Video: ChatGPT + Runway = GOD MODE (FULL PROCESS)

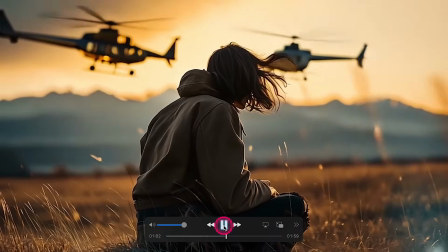991s
Now, in this edition, I wanted to play around with a few more botanical elements.
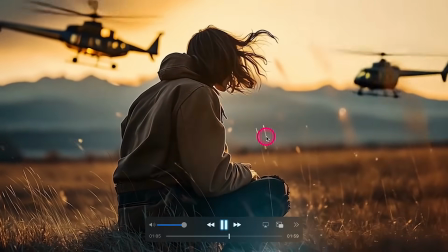996s
So we have these reeds moving gently in the breeze.
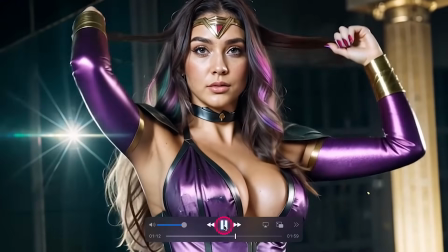999s
Now, this example plays with the wonderful actions of this actress, of this lady.
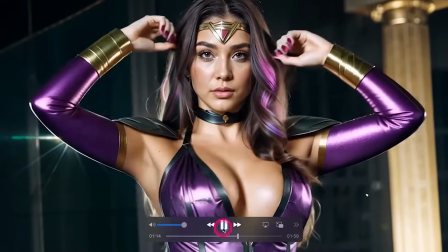1006s
And the way she plays with her hair is extremely natural and flirtatious. In this sequence of shots,
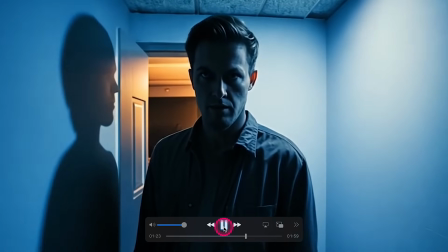1011s
I've attempted to maintain a consistent aesthetic using color palettes
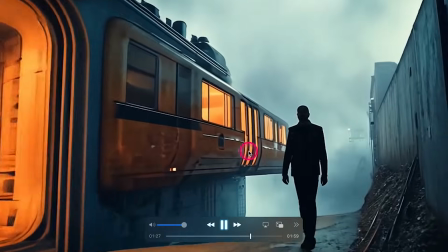1016s
as well as camera movement to keep a continuity between the shots.
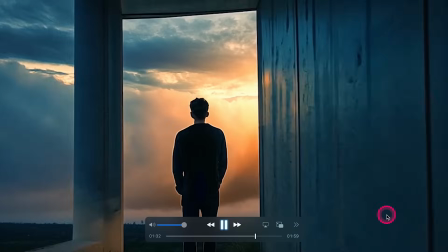1022s
We're using a more dynamic sense of camera movement,
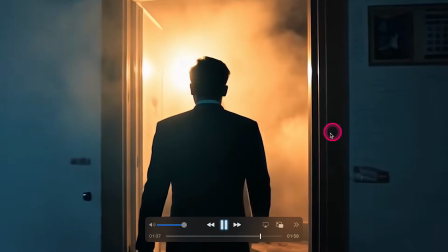1026s
following our protagonists and these quite washed out blues and yellows.
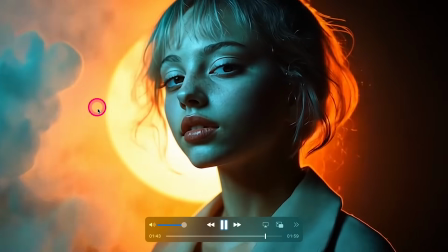1032s
Here I was playing with the smoke to give us this atmospheric feel.
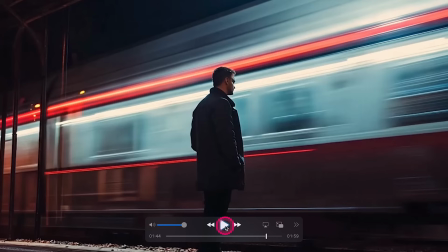1036s
And this is one of my absolute favorites. This man standing, looking wistfully at this train passing by.
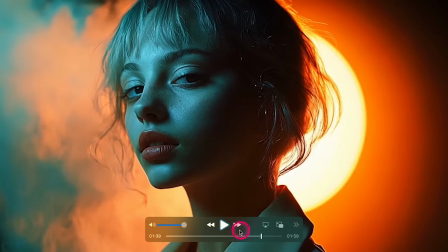1043s
There's lovely lights being cast from the train onto the platform here as well.
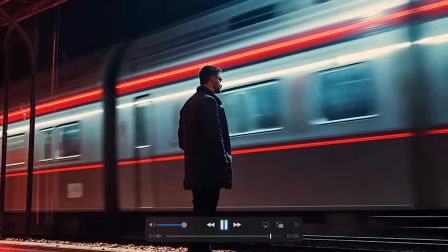1049s
Just look at how the light changes across the tarmac. Quite stunning.
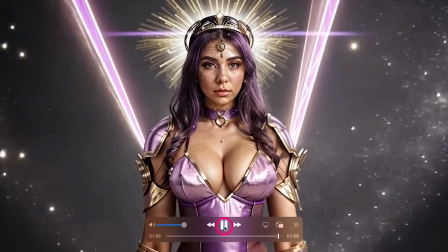1056s
And in this next edition, we're playing with the glitter and sparkles, because there's nothing like a little bit of glitter and sparkles to make the day go a little bit faster. Now, you can apply this methodology to any AI art model and to any AI video model. So you can be using Midjourney or Flux, and then you can be putting these through your favorite AI video generator, whether it is Kling, Minimax, Luma, Pixverse, or Runway. Check out the free guide in the description below. And if you're interested in seeing the entire process for doing this specifically for AI art generators, check out this video. And thank you very much for watching. Thank you for being here. And most of all, I wish you a delightful day.